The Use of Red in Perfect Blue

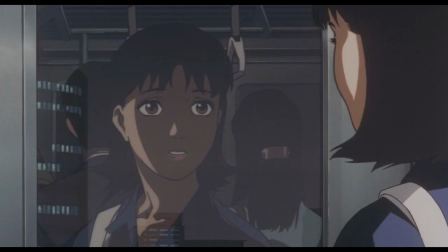0:00 Satoshi Kon is one of the masters of visual storytelling. His subtle yet descriptive techniques make his film some of the most aesthetically entertaining works in the medium.
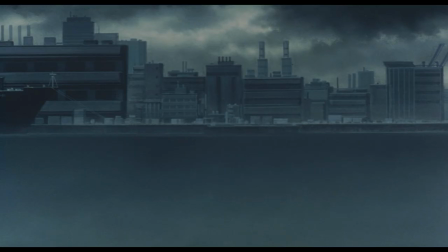0:09 Not only does he use standard techniques to their fullest, such as transitions or composition, but he redefines the limits of what can be done with certain elements.
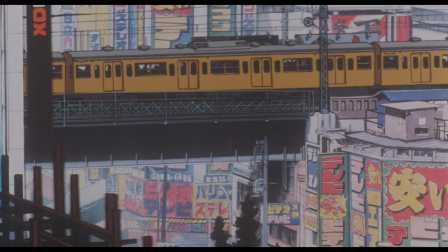0:17 Kon takes advantage of what animation can do more so than almost anybody. One of my favourite techniques used in perfect blue is colour theory.
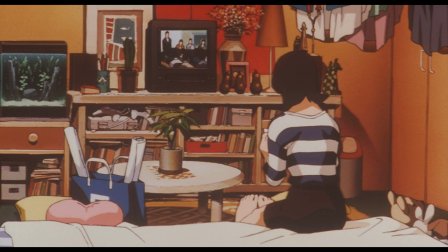0:24 Thankfully Kon doesn't just use the standard predefined methods like red for danger or green for jealousy. Although these can be perfectly fine storytelling devices, Perfect Blue steps it up a notch.
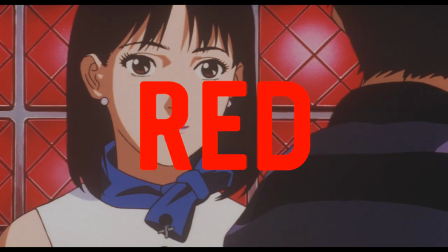0:34 In this video I'm going to be looking at how Perfect Blue uses the colour red in its narrative.
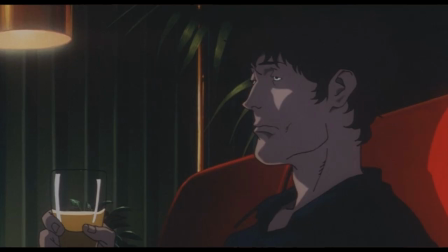0:38 Red is used to show character progression, to foreshadow and to guide the viewer through the twisted reality of the film.
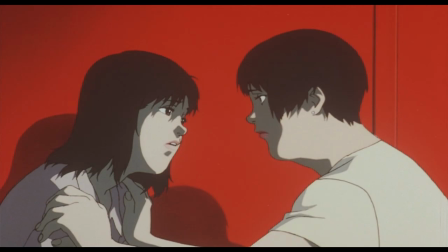0:44 The use of red mirrors what's happening in the story. I've seen very few films use colour in such a complex way, so let's see how it's done.
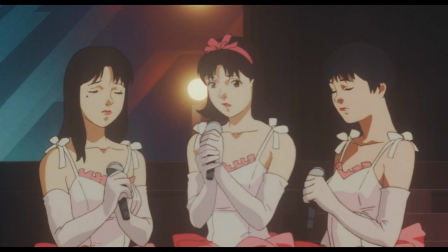0:51 The start of the movie is designed to put your guard down. It's fairly normal and only subtly hints at things to come.
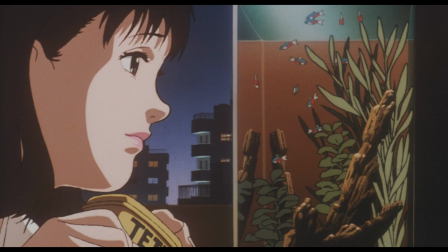0:56 Our main character transitions from being an idol to being an actor, to the displeasure of some of her more passionate fans.
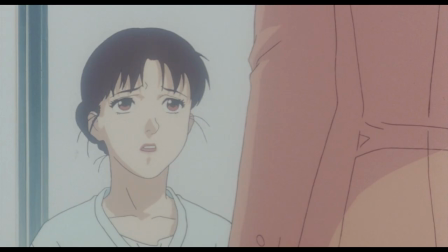1:02 We think initially that this is the dramatic centre of the story, but soon we find out that there's more.
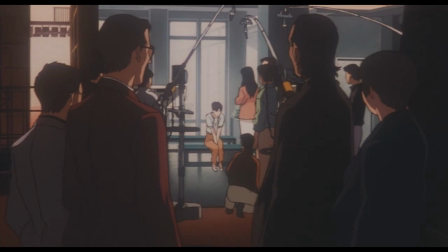1:08 Our first real event is the exploding fan mail which is handed to Mima's manager by a man in a red jacket.
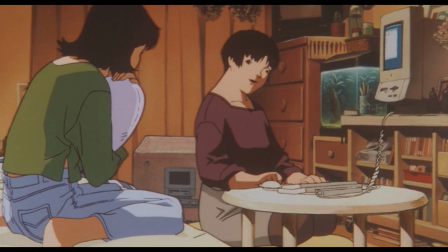1:13 This is the first big shock of the film and the start of a rollercoaster.
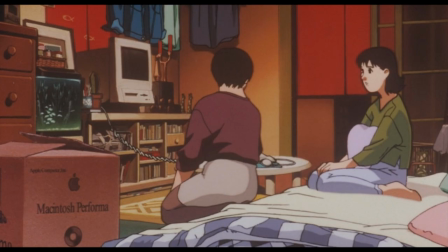1:17 But red really comes into play during the next scene where Rumi sets up Mima's internet which is a very important resource for the later narrative. There's a lot of prominent red areas in her room, but it's later in the scene that really strikes me. Essentially this is where Mima's alter ego is born, her split desire to be an idol and to pursue a less pure career of an actress.
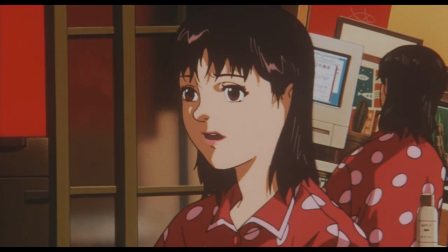1:36 We have this mirror shot with more prominent red areas to establish the idea. And just as she realises what's happening, we have this shot.
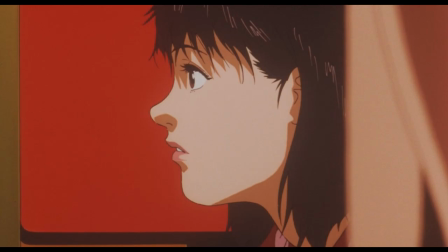1:42 Mima's face is almost engulfed in red. This is the beginning of both her spiral into madness and the dominance of the colour red.
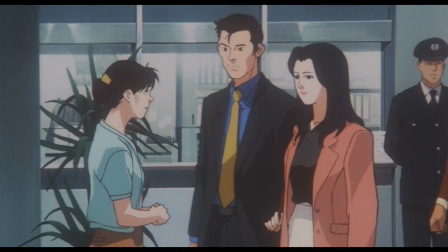1:49 It then cleverly transitions into another important scene, Mima's acting role in a drama series, Double Bind.
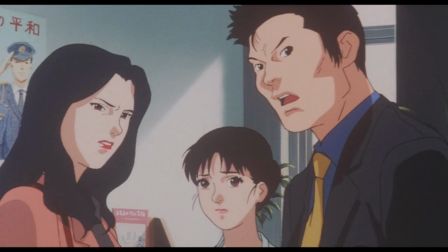1:55 It won't be the main focus of this video, but it's important to note that what's happening in the drama's story directly references or mirrors what's happening in Mima's life.
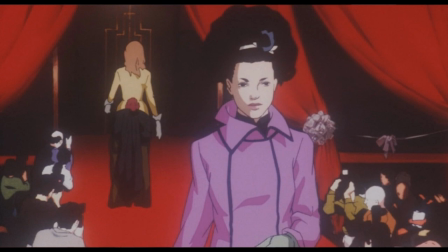2:03 And yes, Double Bind is a double of Perfect Blue. This link is really established with the following shot of the same red on a catwalk in a fake murder, which is also some smart foreshadowing for events further in the movie. And here is the end of Perfect Blue holding back. From now on Mima begins to be engulfed in madness and and the colour red leads us through it.
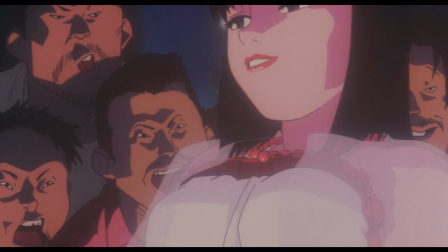2:23 Mima's real descent into madness starts in one of the most powerful scenes in the film, the fake rape scene.
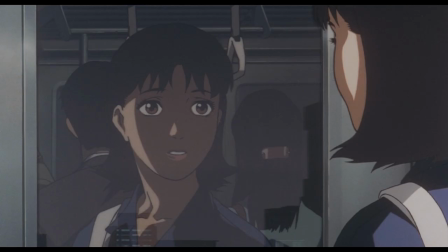2:28 This is where she becomes disconnected with the Mima we once knew.
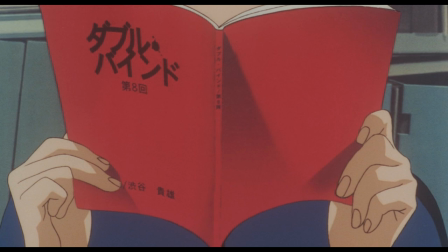2:31 The build up to the scene is really interesting, we have multiple mirror shots symbolising multiple Mimas, the train and then the TV shop.
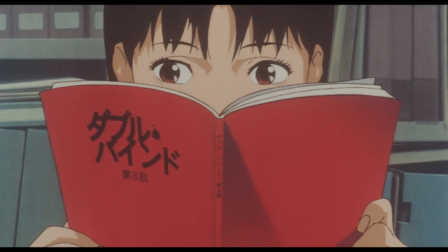2:38 We're also subconsciously warned that the scene is coming up. Mina is reading a book while talking about the upcoming rape scene and it dominates the shot.
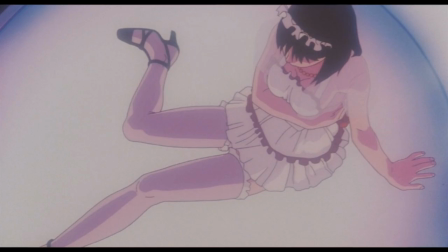2:45 Every time we see red engulf a shot like this we know that Mima's madness is developing. The fake rape scene has a lot of significant visual cues for the narrative, possibly the first time the film really establishes them.
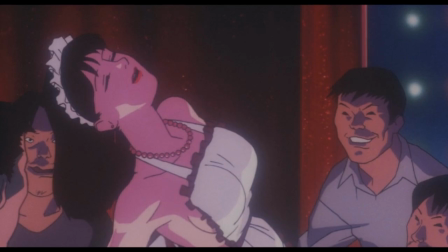2:57 What's initially striking is what Mima is wearing, a dress outlined in red with a red necklace and red earrings, as if the madness is starting to overtake her.
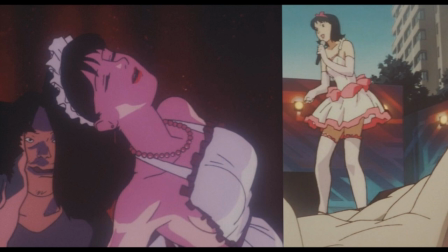3:05 Even more interestingly so, the outfit that she's wearing now is very similar if not almost identical to her old idol outfit.
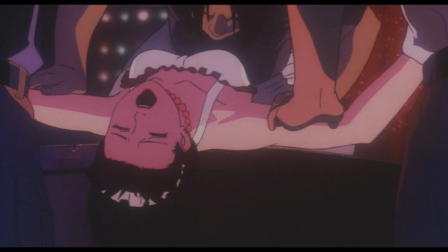3:11 So the new Mima is overpowering the old Mima. As the scene gets going the shot is engulfed in red lighting and Mima is positioned in front of a red backdrop.
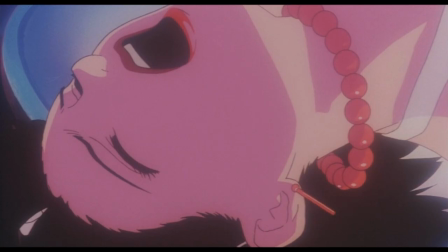3:19 It's also interesting to note that we see the scenes filming stop and start, making sure we see the lines between reality and madness.
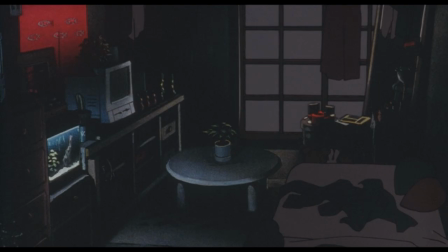3:26 Though they're just acting, you can tell it has drastic effects on Mima. This change is highlighted when Mima returns to her apartment.
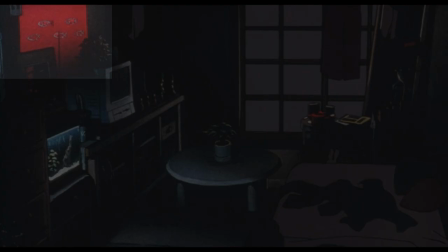3:33 The only real visible colour is red, everything else is covered in darkness. This shows that the madness is consuming her whole life.
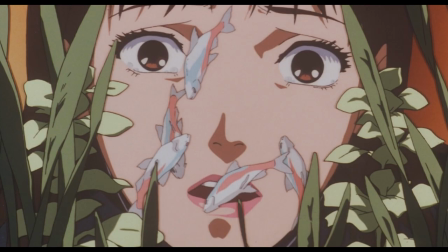3:40 It also continues in an interview in a few scenes later when she talks about the rape scene and how she wants to forget her old idol career with the obvious red background. around.
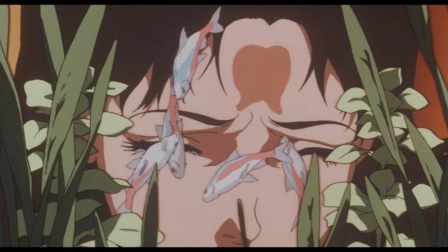3:48 Another smart motif to look out for is fish. Her fish in this scene are all dead and she has a breakdown.
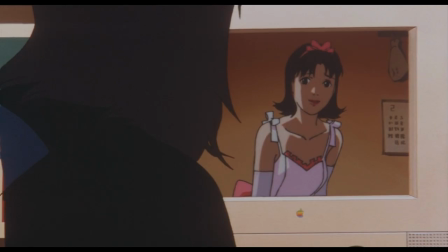3:55 The breakdown scene is also where she separates from her old self and they start a conflict and then once her old self goes away, the fish are alive again.
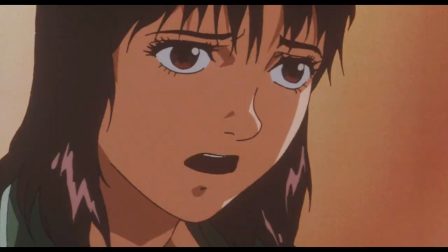4:02 It's almost as if Mima is fighting back and the red looks to show when. The next important scene is Mima reading her blog.
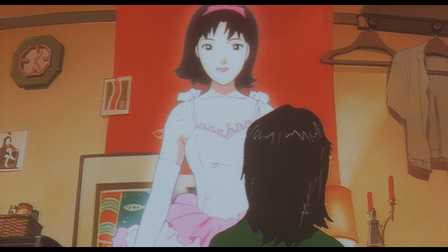4:08 The blog talks in favour of her old self while she disagrees. The screen turns red and the old Mima appears. This is a vital scene as it's the first time both Minas have a direct conflict. Old Mima actually starts to dominate the scene as she comes out of the computer into the room.
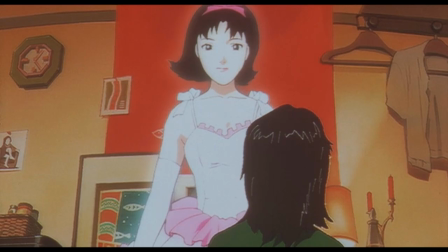4:23 She's shown standing above Mima on a red backdrop. A red backdrop with fish on it. Old Mima is now taking over.
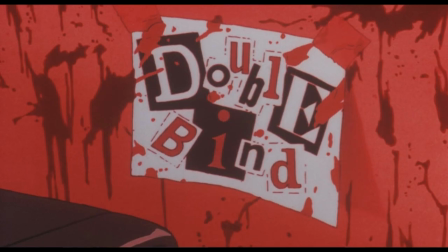4:29 This is where the movie really starts taking a dive into the mysterious and the surreal. We have her first murder by the unknown murderer.
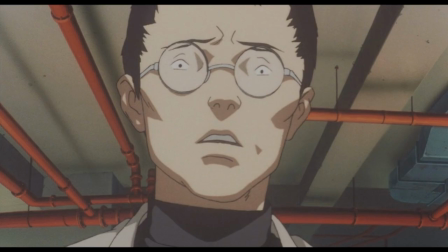4:36 This shot is set up with a red lit text warning, a bunch of red lines and then finally a sprawl of red pipes behind the character's head.
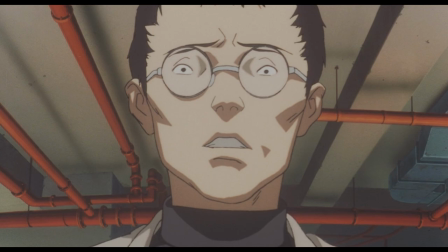4:43 And it's all building up to the next shot, a fantastic, overpowering shot of the red elevator floor.
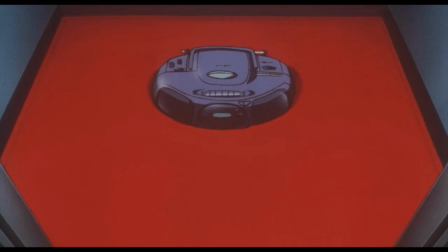4:49 This has to be one of my favourite shots in the film. It's visually stunning and it tells the story of the movie so far. Mima's old music is blaring loudly while engulfed in a sea of red, a sea of blood. The madness this red represents is overpowering everything in the movie here and I think you all know what happens next.
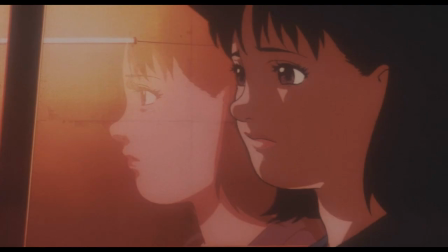5:05 Mima confronts the madness once again in a later car scene. The lighting turns red in a tunnel and we have another mirror shot.
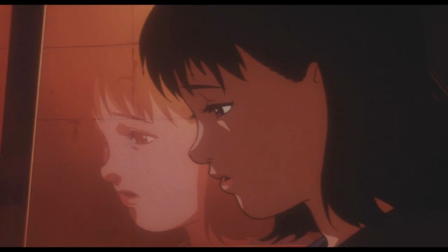5:11 Instead of letting the madness take over this time, Mima actually gets out of the car to pursue her old self.
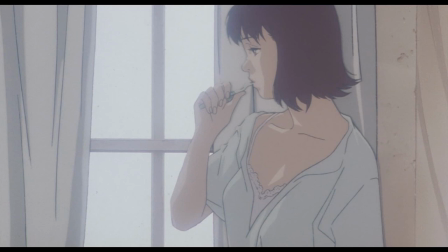5:16 This is a big change as she's starting to fight back. The next scene is the photoshoot scene where Mima is degraded into a mere sex object.
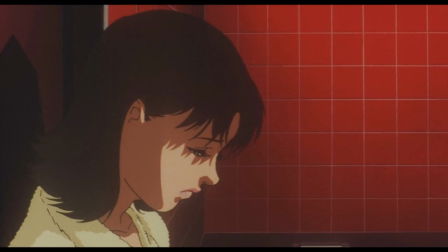5:23 Old Mima is certainly not happy about this, in fact we're told this when we see the photographer. What colour is the backdrop? You guessed it. At this point in the story, Mima is realising that the path she's pursuing might not be the best but also that she doesn't want to return to her old idol self.
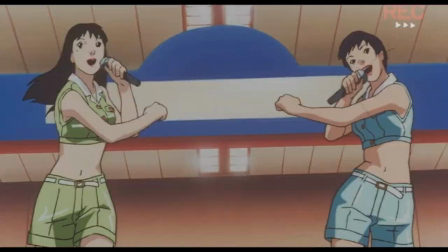5:36 A small detail is spliced in here as the scene quickly cuts to her idol group singing without They leave a gap in the middle where Mima would stand and they're wearing two of the three primary colours. They wear blue and green, leaving Mima with red.
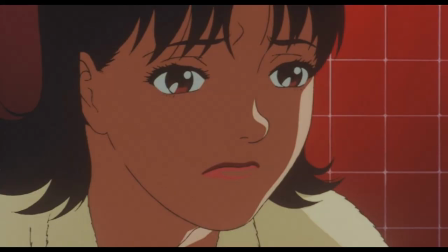5:50 Mima now starts to move towards her own individual identity, which is shown when Mima leaves the photoshoot and hides in a bathroom, a red bathroom.
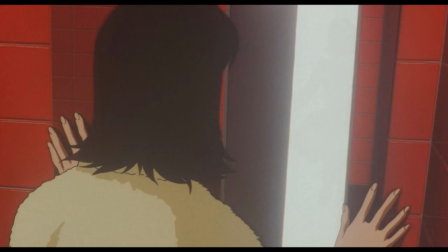5:57 Here she confronts old Mima again, although new Mima is starting to take a little bit of control. She's still weak and allows the photographer to take advantage of her.
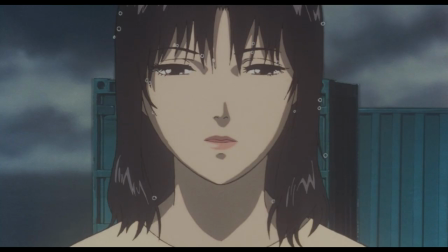6:06 Now this is the part of the movie where the narrative is at is most surreal and Mima is at our most confused. There's a lot of conflicting thoughts flying around and as a viewer we're not really sure what to believe is real or not, or even which Mima is which.
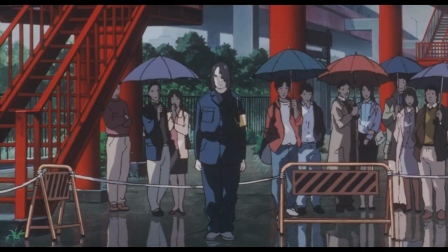6:18 One thing we do know is that Mima is certainly still battling with her old self as we have our trusty red friend to guide us through.
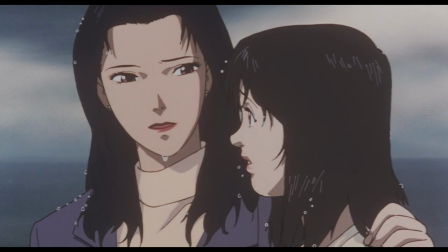6:24 So again in this scene we have our mirrored narrative in double bind.
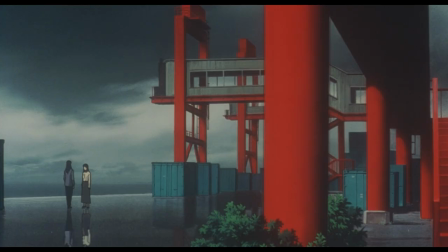6:27 Mima's dialogue and the drama is essentially what she's feeling and yet again we have this overpowering presence of red as she wrestles with the idea of changing.
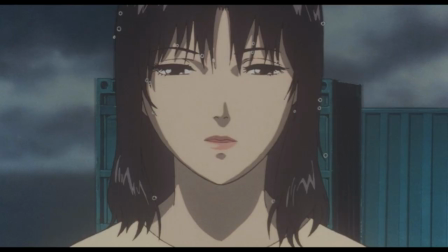6:35 The drama here also references an alter ego, which shows Mima is at a point of more understanding.
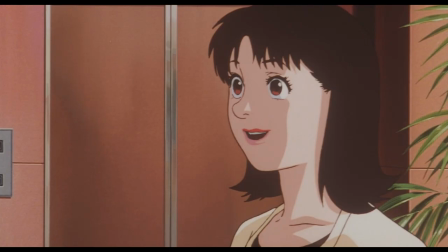6:40 The next important scene is here when Mima comes to visit the radio station.
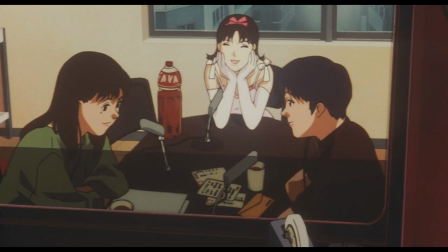6:44 It seems fine until the shot starts to get more and more red and then we have our next interaction with the old Mima, who sat next to a suspicious bottle of red liquid.
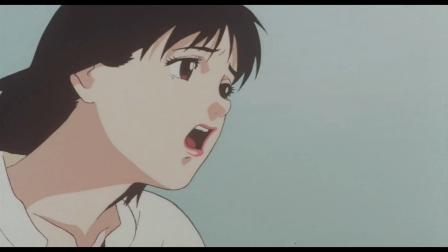6:52 What's important here is that Mima actively chases her old self. This is the first time in the movie where she's taken this much control.
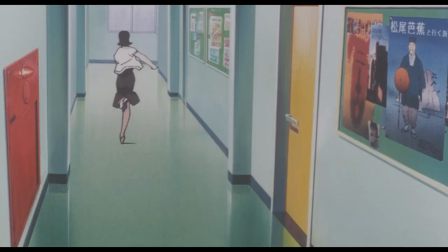6:58 But as this part of the movie is so surreal it's difficult to tell what's actually happening and what's her imagination.
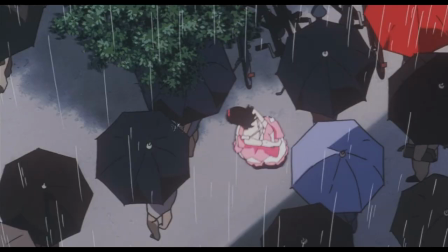7:04 The chase continues onto the street and just as she passes a red umbrella,
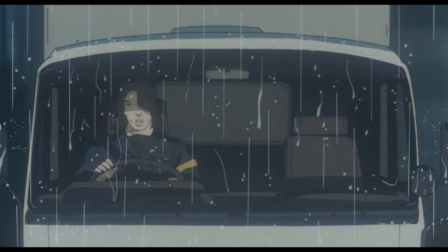7:08 she's seemingly hit by a truck which if you look closely is driven by her stalker so it's most likely a metaphorical dream.
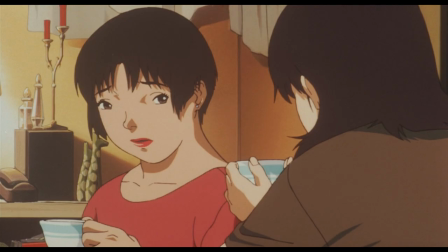7:14 And we have some hints and foreshadowing in this later scene in her apartment.
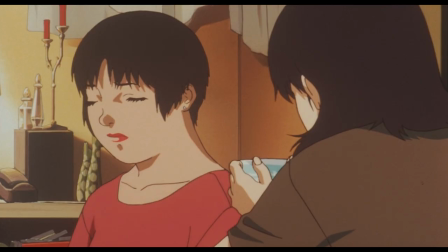7:17 Her friend roommate is wearing a red top which will become obvious later and then Mima smashes her cup of tea and we're shown a shot of blood all over her hands.
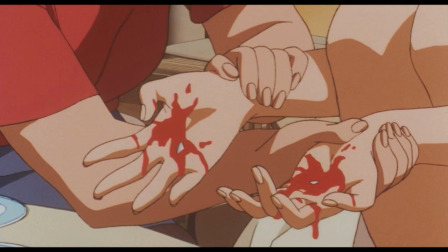7:25 This can be interpreted in a few ways, I personally think it's there to throw Spanner in the works, maybe to make the viewer certain that Mima is the murderer. her.
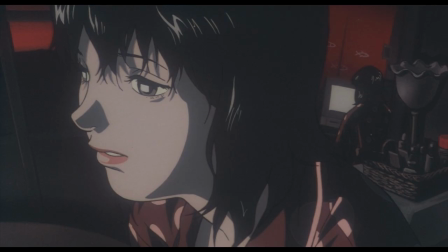7:32 This scene is repeated a number of times and Mima has a lot of time for self analysis.
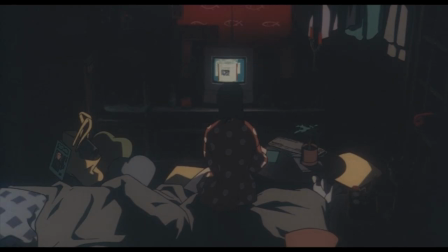7:36 She is obsessing over herself now and this shot of her sitting in the dark reading her blog with the red fish poster above her head tells us a lot.
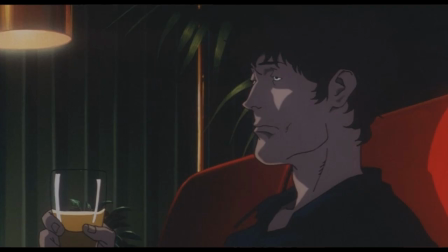7:44 At this point in the story we're unsure which way Mima's mind is gone which makes the next scene even more shocking, it's the second murder scene.
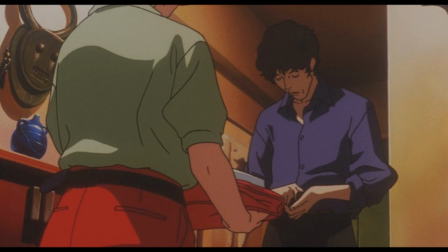7:51 And we can tell this as the photographer sits on his red couch and then again as he answers the door for pizza, the pizza delivery girl is wearing red trousers and carrying a red bag. At this point in the story we presume that Mima is the murderer. And an interesting detail here if that is the case is where she stabs her victims.
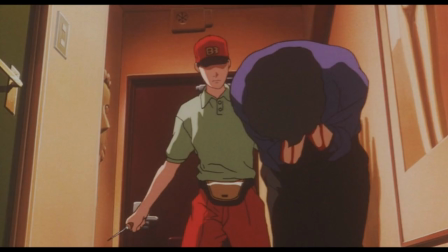8:07 She always stabs them in their eyes and in this scene she stabs him in the crotch too. It seems that her murders are metaphors for what old Mima wants to get rid of.